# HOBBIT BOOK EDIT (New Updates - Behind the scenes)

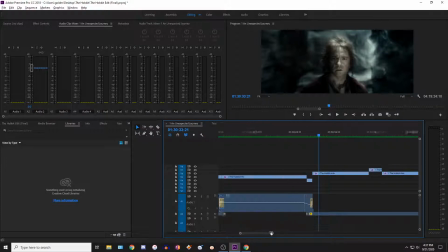So that's what I have, basically. I'll play it again.
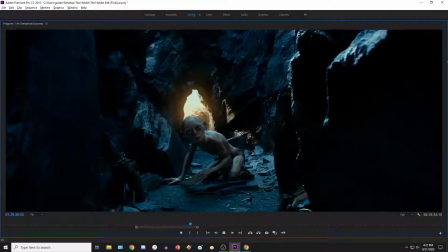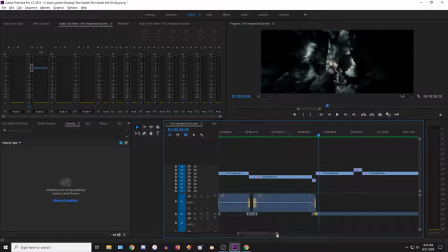So there we go.
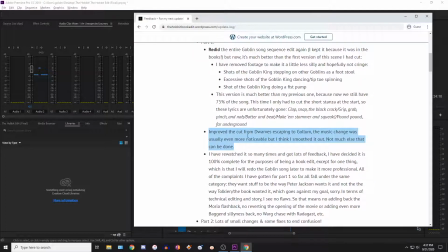Okay, anyways, though, the next transition I've tweaked is this one at the troll caves.
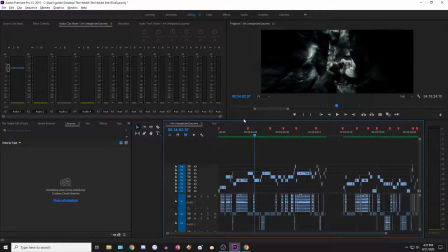Let's go back, and this will be the last thing that I've done with part 1. Oh, and also I want to address 2 feedback things quickly. Somebody told me to shorten the in the rain scene, talking about well, it's going to take forever to find it, but talking about Radagast, and they said I should cut it shorter because Radagast doesn't show up.
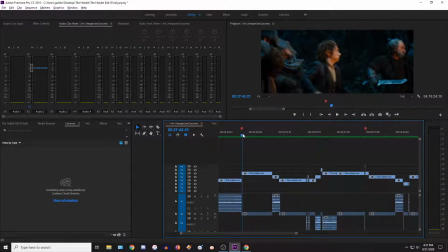I agree with you 100%, but it destroys the transition and flow to get rid of that part, because this transition is really good. Because, so basically the audio coming in has to go like this. Just fading in footsteps and stuff. And then the audio going out, we have soundtrack.
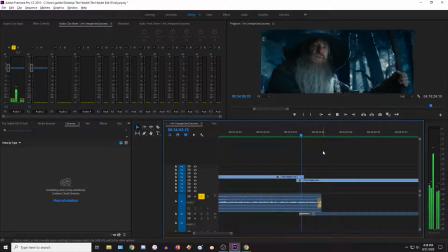To others, he keeps a watchful eye over the vast forest lands to the east, and a good thing too.
And it's just perfect, because look to find a foothold in this world.
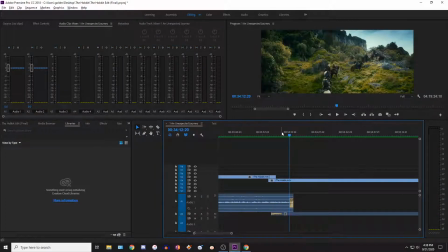It segues so perfectly, because he's talking about evil in this world as the camera focuses on this destroyed house,
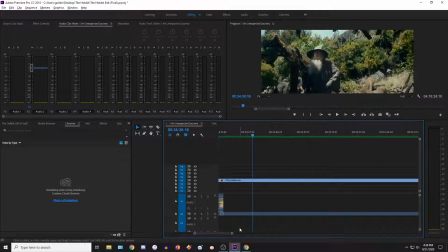and then Gandalf is like, oh, a farmer used to live here. So it really works well as a transition.
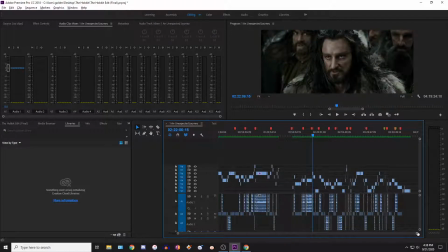With, you know, the little downside is, okay, well, maybe he shouldn't be talking about Radagast so much, but you know what, it's okay. It's cool to get some extra lore. After all, this is the extended edition, I'm calling it. If this was a real movie, there would probably be a shorter version.
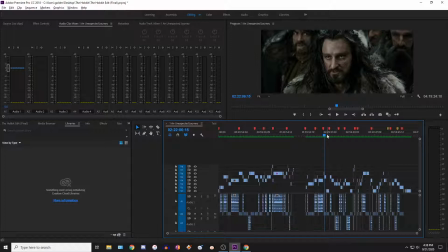That's why I like to keep mine called the extended one. So that's why we're up to almost 4 hours, similar to Lord of the Rings movies.
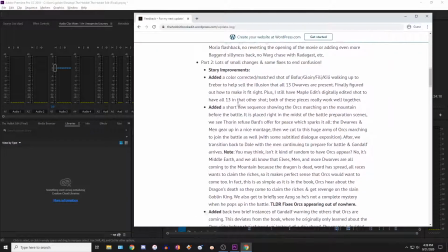Anyways, though, yeah, that's all of it, the stuff for part 1. So for part 2, I have some cool things.
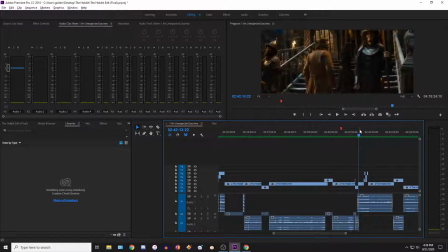When the dwarves are heading up to Erebor, and I want to help sell the illusion that none of them are left behind, because obviously in the original movie they were, but in mine they aren't.
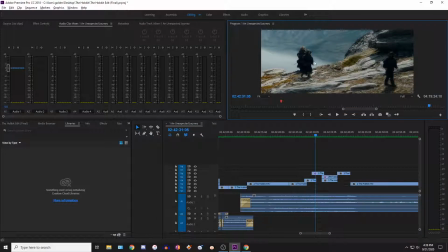I have now added a color-adjusted shot of, I want to say, Bofur, Gloin, Fili, and Kili.
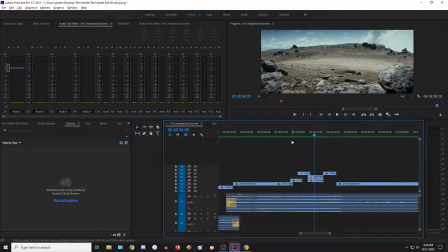And it works well.
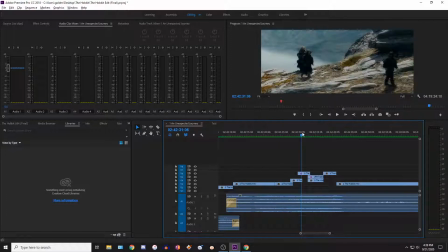So you see them hiking up past the clouds and the fog, then they're above it, then they're way above it, you can see, and then now we're progressing into the next area,
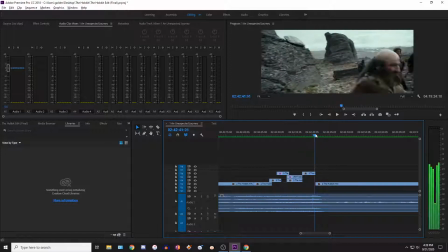and then we're at the next area now, here. So that's what it is, pretty much.
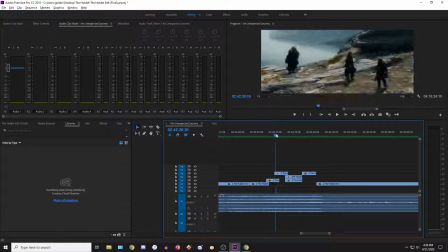Also, this is supposed to be showing the hiking over the course of a day, so each shot is, you know, its own progression, and it works well.
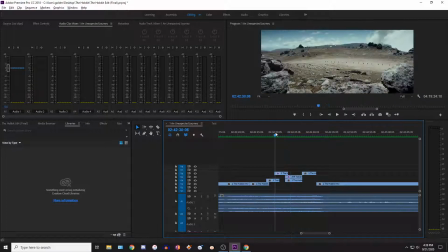If you look at like the background and the colors on the dirt, it matches up pretty well, just in general, like with this.
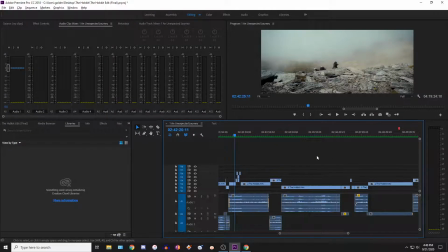So yeah, I'm happy with that. You know, anything to help sell the illusion. And of course, this has all the dwarves.
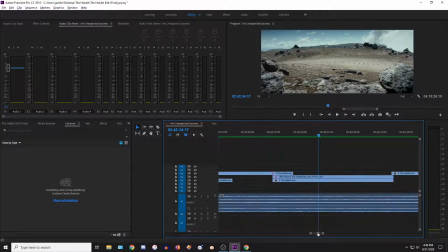It's a CGI, or not CGI, but a what's the word? I don't know, just digitally edited. So if I were to remove this layer, wait, whoops. Oh yeah, you can see some of them disappear.
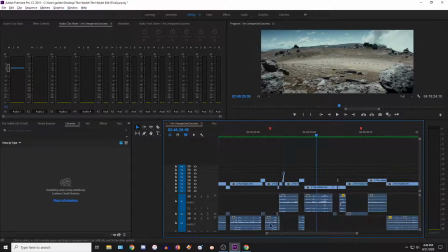Anyways, though, enough of that. Let's get on to the first really cool thing, which is the orcs marching.
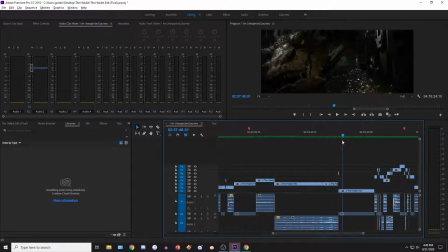So in the original edit I had done, the problem was that the orcs appeared out of nowhere, just like the book, yes, but it was a little bit confusing to the audience. Like, it just kind of came out of nowhere. So I have 2 scenes to help with this transition.
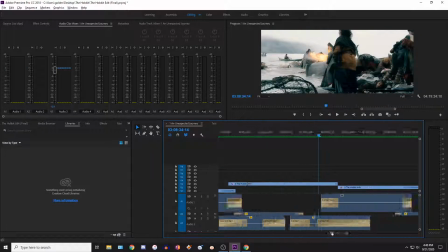So number 1, oh, by the way, I try to do some color correction here so that this matches with this scene.
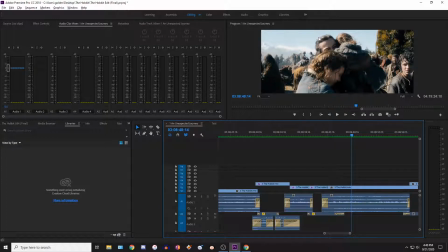I mean, it's not gonna be perfect because by now the cloud or the sun's come out and everything, but here I've made it a little bit brighter, so I hope this works.
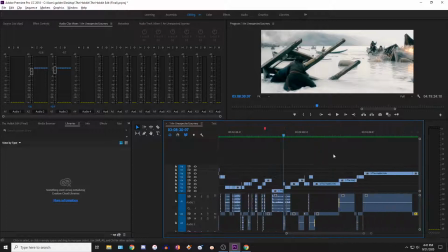But I'll have to see on the big screen what I think with that. But that's something that could change theoretically.
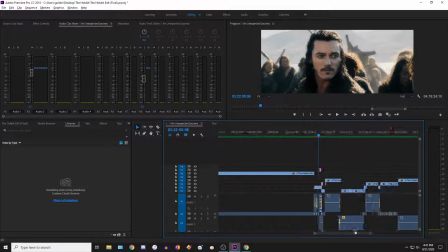Anyways, getting back on topic with the orc marching.
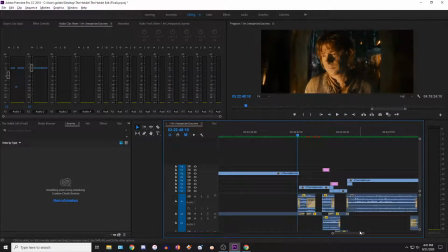I'll break down the scene first, as always, and how it works is we have this track with Bilbo in the scene, and it fades out.
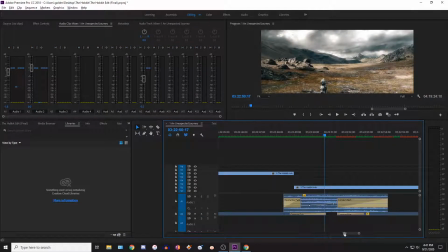And then also, I should note though, this scene is placed in a good spot,
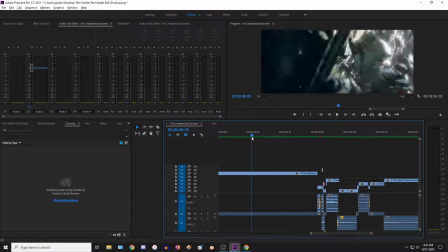so it's right after the huge, like, getting ready for war and battle compilation.
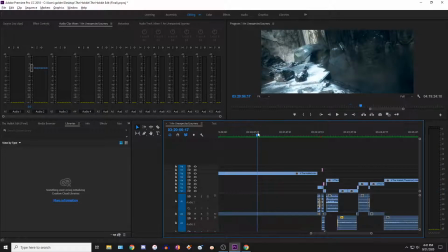They're getting ready,
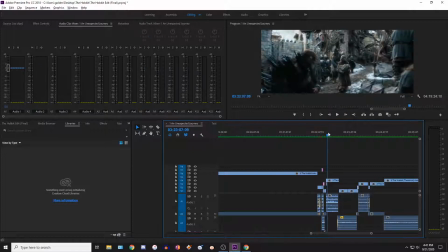getting armor, getting weapons, and then we introduce that these orcs are coming, and then we go back, you know, more people getting ready, everybody's preparing for war.
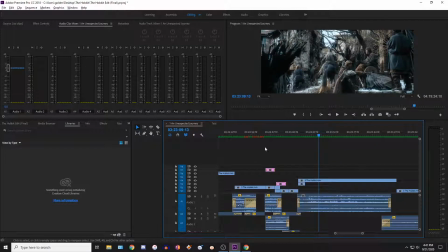So it's placed in a really good spot, and I'll explain more about the flow after.
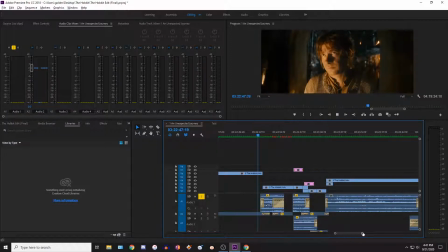But anyways, then I have the base layer of just marching sound effects, which is from the original scene, actually.
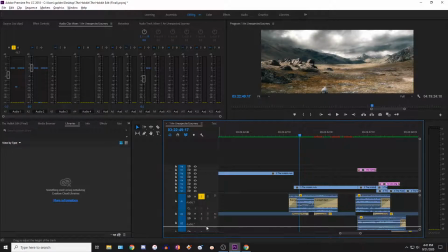See if I can do this.
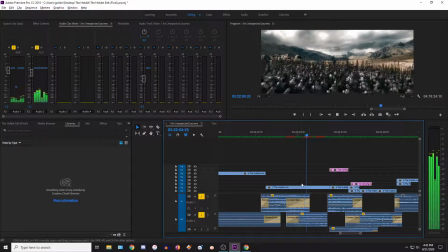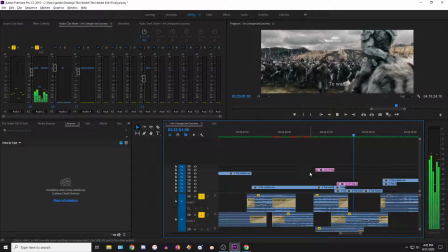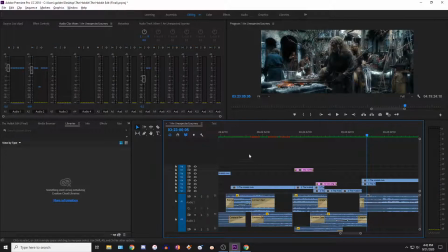So there we go. That was perfect. The volumes fluctuate a little bit as we pan over and then as we cut close.
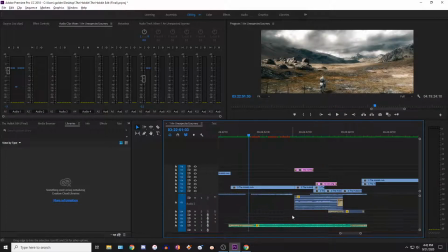And then I also have an additional layer of
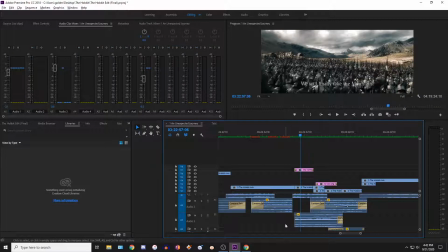center channel audio because I have some expositional dialogue from Azog, and then I have soundtrack.
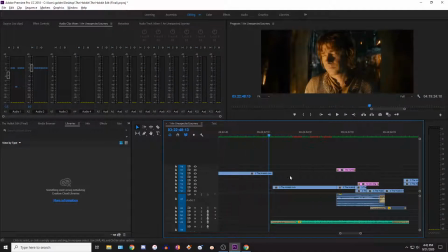So this is what it plays out like.
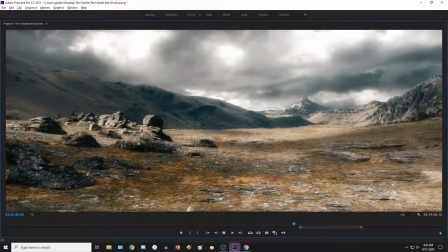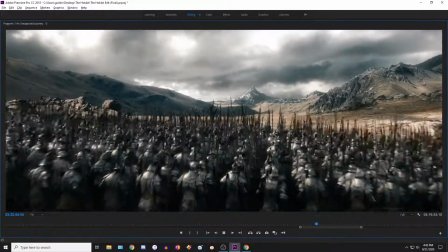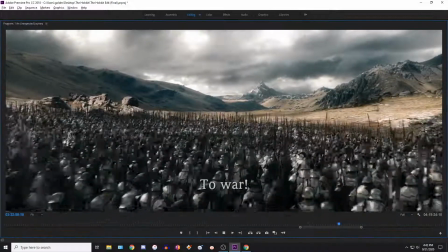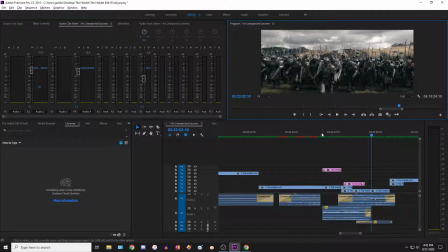One thing I'm not sure, is this too quiet in the center? Wait.
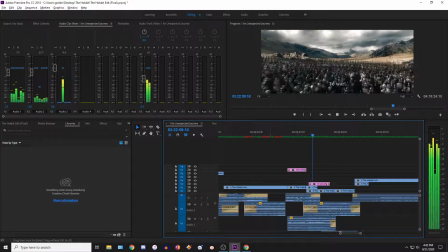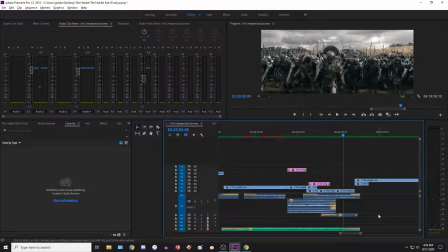Looks good.
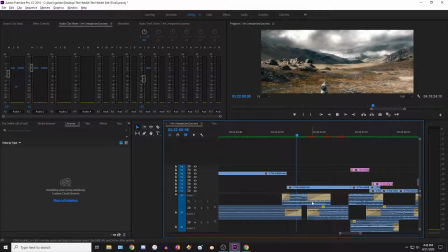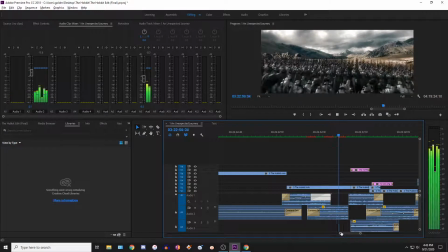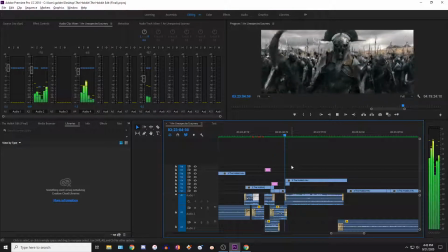Okay, so there we go. That's all good. Then we have a nice transition into here, but we're not done yet.
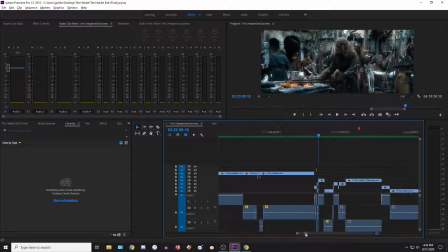So remember earlier, Gandalf was frantically riding to you know, the Erebor and the Lonely Mountain area. We now pick up with him, so we can see he suddenly storms through,
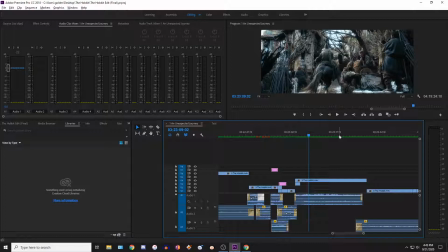and we know he's urgent and he needs to share something that he has found, or you know, something's going on. So the audience can already put together that he's probably going to be referencing that these orcs are coming, and he's all confused at what's going on.
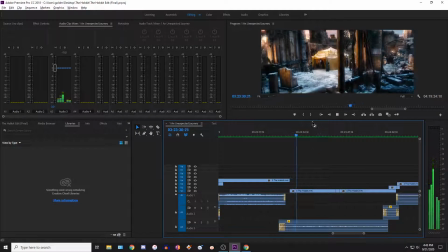And then we transition into here, which is a new scene, and I'll let this play out, I guess, and I'll talk after.
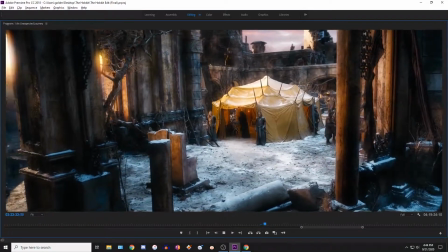Grievances with the dwarves. War is coming. The cesspits of Dol Guldur have been emptied.
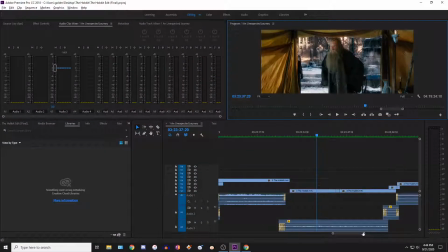Actually, I do want to say though that I've trimmed down everything about making this like grand scheme Lord of the Rings. So this is as simple as warning about orcs. In the original movie, he was talking about their greater master and, you know, strategic advantage of taking over the mountain and all this other stuff.
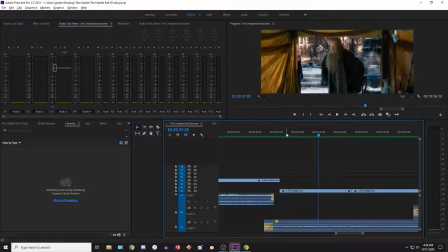And there's obviously the Dol Guldur plot, but we don't know about that plot in this edit. So when you first hear this, you think Gandalf has gone crazy and you don't know what he's talking about. And the audience essentially is the same as these guys who are reacting what he's talking about.
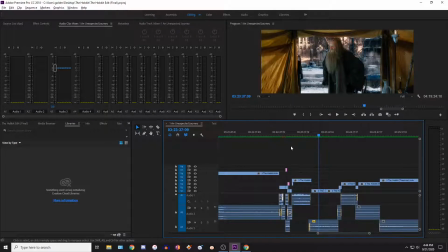But then at the same time, we have seen that the orcs are coming over here, so we actually can relate to Gandalf and we can agree with him. And so, you know, it's sort of like he's trying to be the messenger, but nobody's listening to him, and that's essentially what this scene functions as.
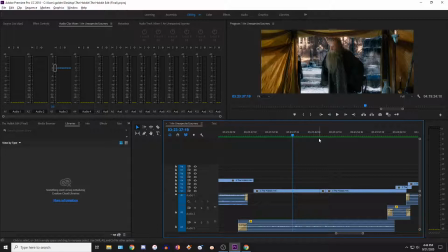And with that, we're allowed to have a more natural transition into orcs showing up at the battle rather than them just coming out of nowhere. Now, this does deviate from the book, because in the book, Gandalf only hears about the orcs the same day from like a bird or something.
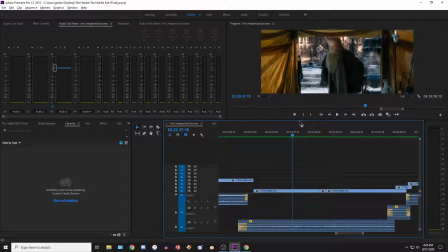I don't remember exactly. A raven, I think. I don't know. And so he knows about the orcs, and then they show up right away. But in this movie version, of course, it's going to, just for the flow of the story, he's going to know about them a day ahead of time. So that's just how it has to be.
You're all in mortal danger.